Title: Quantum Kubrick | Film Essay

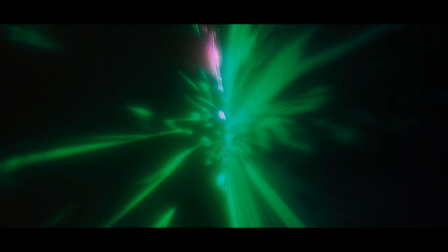And then the cherry on top, four brief freeze frames of Bowman's face in full freak-out.
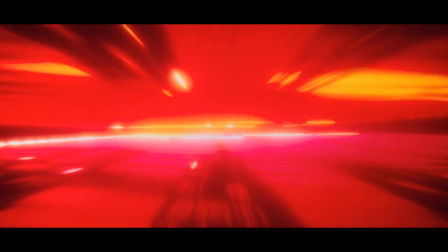The sudden shift between psychedelic motion and complete stillness suggests
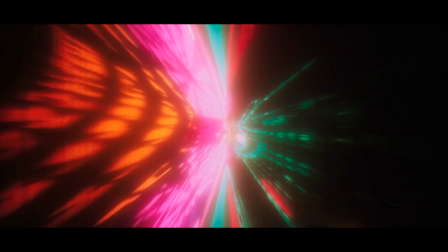a quantum jump from a limited human consciousness to something much more vast.
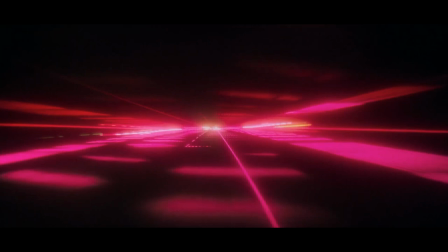The perception of time and motion butts up against perception outside of time and the illusion of change.
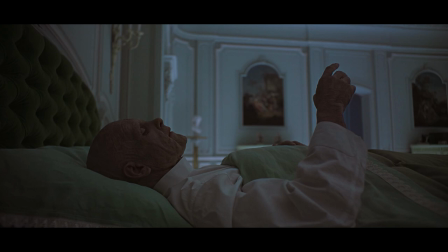Maybe the title Space Odyssey refers to more than just outer space. When trying to figure out how to depict alien intelligence in 2001,
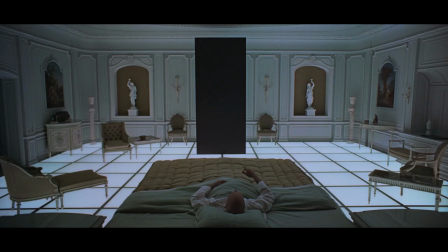Kubrick explained that you can't imagine the unimaginable before finally deciding on the monolith,
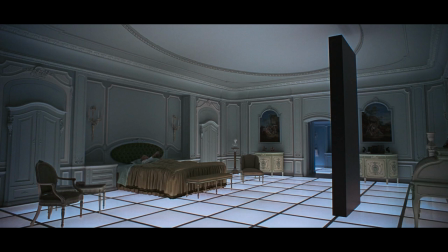a simple transcendent design.
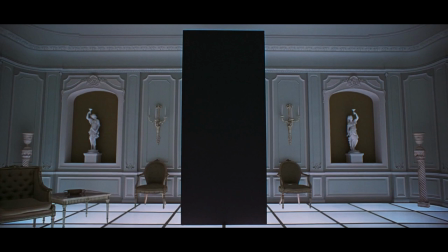Throughout the film, he uses many cinematic cues to help convey ideas that are beyond our reach.
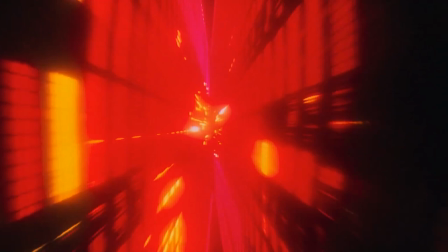The freeze frames may be a tiny part of this very large work, but I feel they're important.
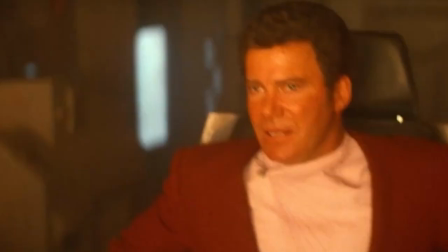Just imagine if Kubrick intercut the Stargate light effects with shots of Bowman sweating,
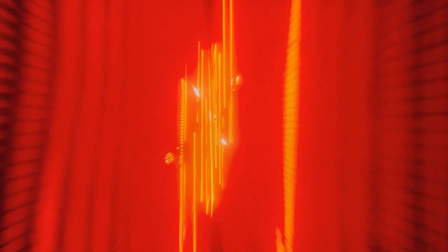panting, pushing buttons, screaming, looking amazed.
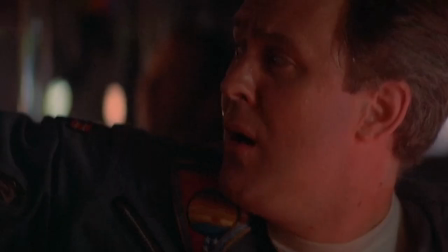The kind of acting that seeks the audience's empathy. I don't think it would be nearly as effective.
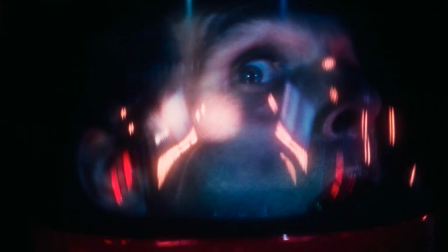It wouldn't suggest a dimensional shift the way the freeze frames seem to,
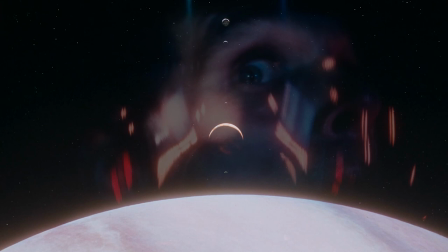and it's unnecessary for the audience to identify with Dave Bowman on an emotional level.
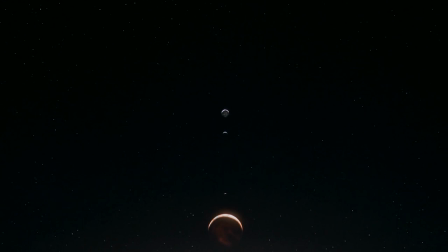If we're going to Jupiter and beyond the infinite, we'll need to leave behind petty human concerns.
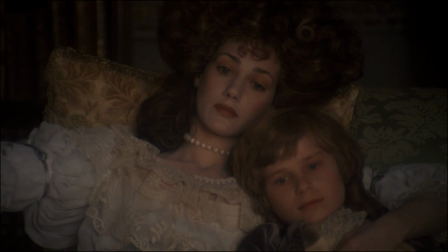Petty human concerns are what Barry Lyndon is all about.
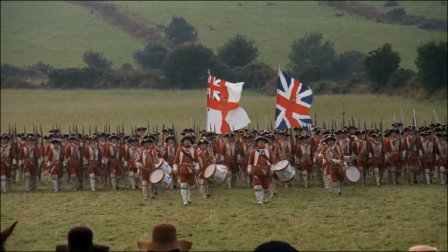Little life dramas juxtaposed against the huge canvas of history and ultimately the whole of space-time.
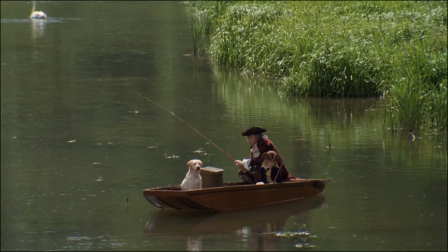The freeze frame of Barry entering the carriage could be read as a sort of
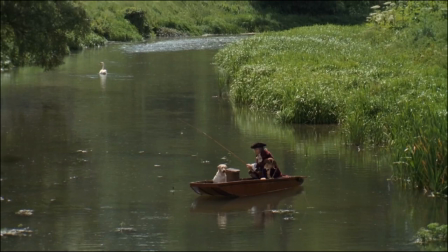self-reflexive commentary on the film looking much like an 18th century European painting.
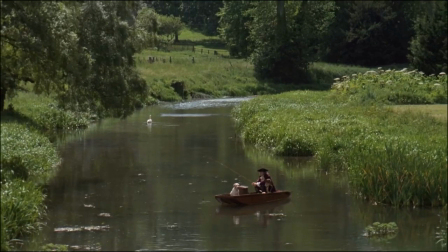After three hours of that, we get a shot of an actual still image.
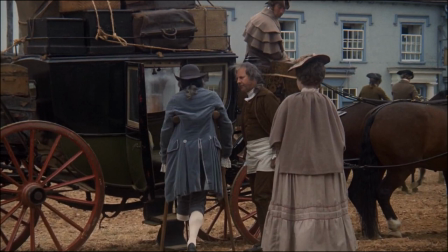But I think it means something much closer to Dave Bowman's odyssey in 2001.
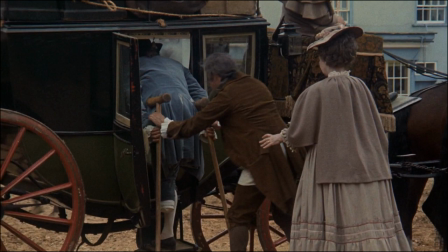With his back to the viewer, Barry exits the narrative. The carriage door is almost like a portal.
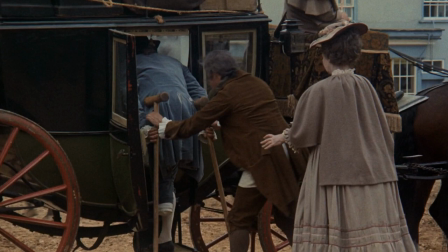He's not just leaving the story. he's leaving the human illusion of time and motion.
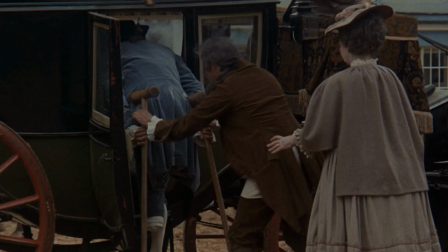He is dead to us, to his society. Yet, he persists as an infinite, unchanging instance of space-time, just like every other event that exists in the block universe.
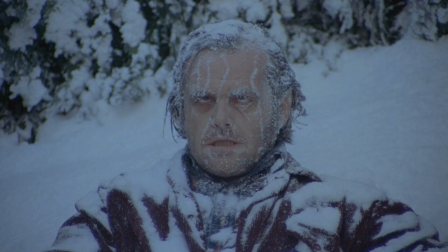He's possibly as dead as Jack Torrance, apparently killed by freezing temperatures in our three-dimensional world of time and motion. But like Barry, enduring eternally beyond time,
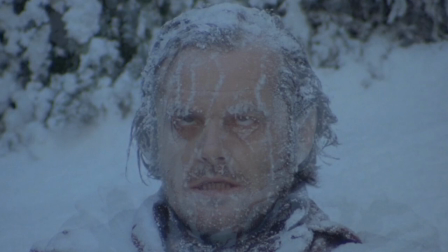I've become slightly uncertain as to whether or not the shot actually is a freeze frame, all of which makes the shot even more unsettling.
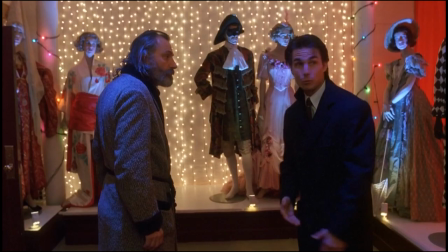The thought of Jack actually holding that facial expression in real time reminds me of the mannequins in the costume shop in Eyes Wide Shut,
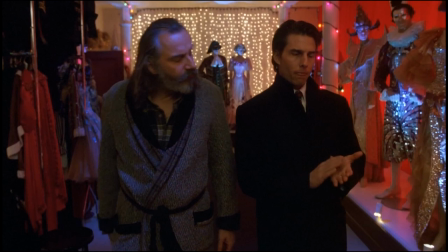which, according to legend, included real people holding poses.
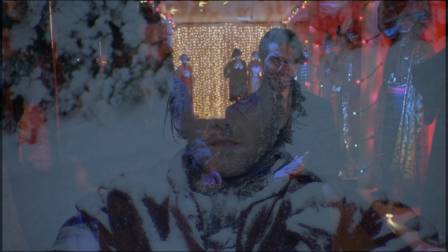Still, even if it's not an actual freeze frame, Kubrick clearly made an attempt to emulate one,
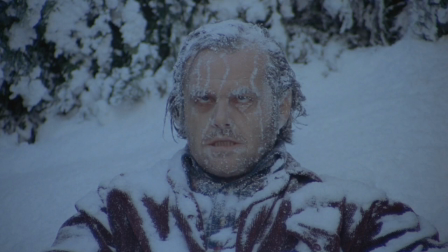as the camera is completely static and nothing in the shot appears to move. Regardless of how it was shot,
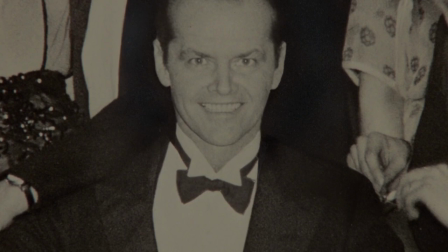this Jack is essentially like this Jack, who we see frozen in the black-and-white still photograph at the end of the film.
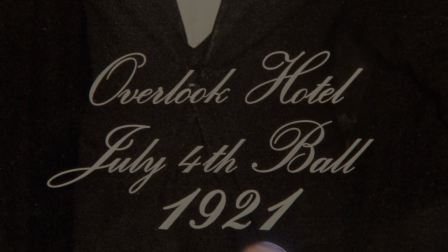He has always been here, just like you and me, and all of us here in the Block universe.
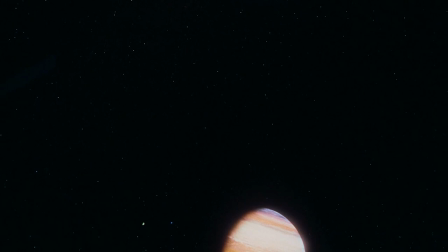Kubrick never explained away what his work meant or what his intentions were.
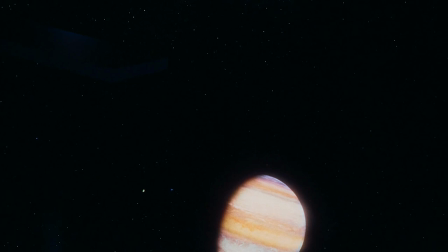But to me, these few examples seem to jibe with something Albert Einstein wrote.
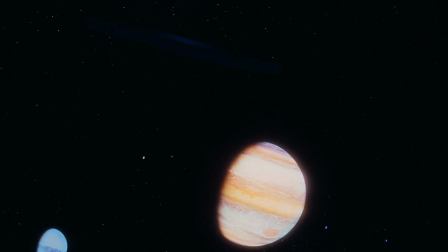When his friend, Michael Besso, died in 1955, Einstein wrote a letter of consolation to the grieving family.
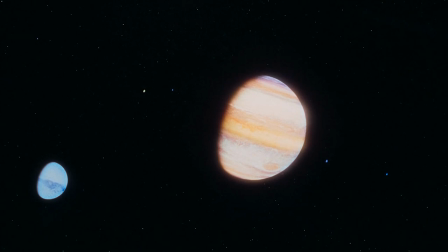He said this, Now he has departed from this strange world a little ahead of me.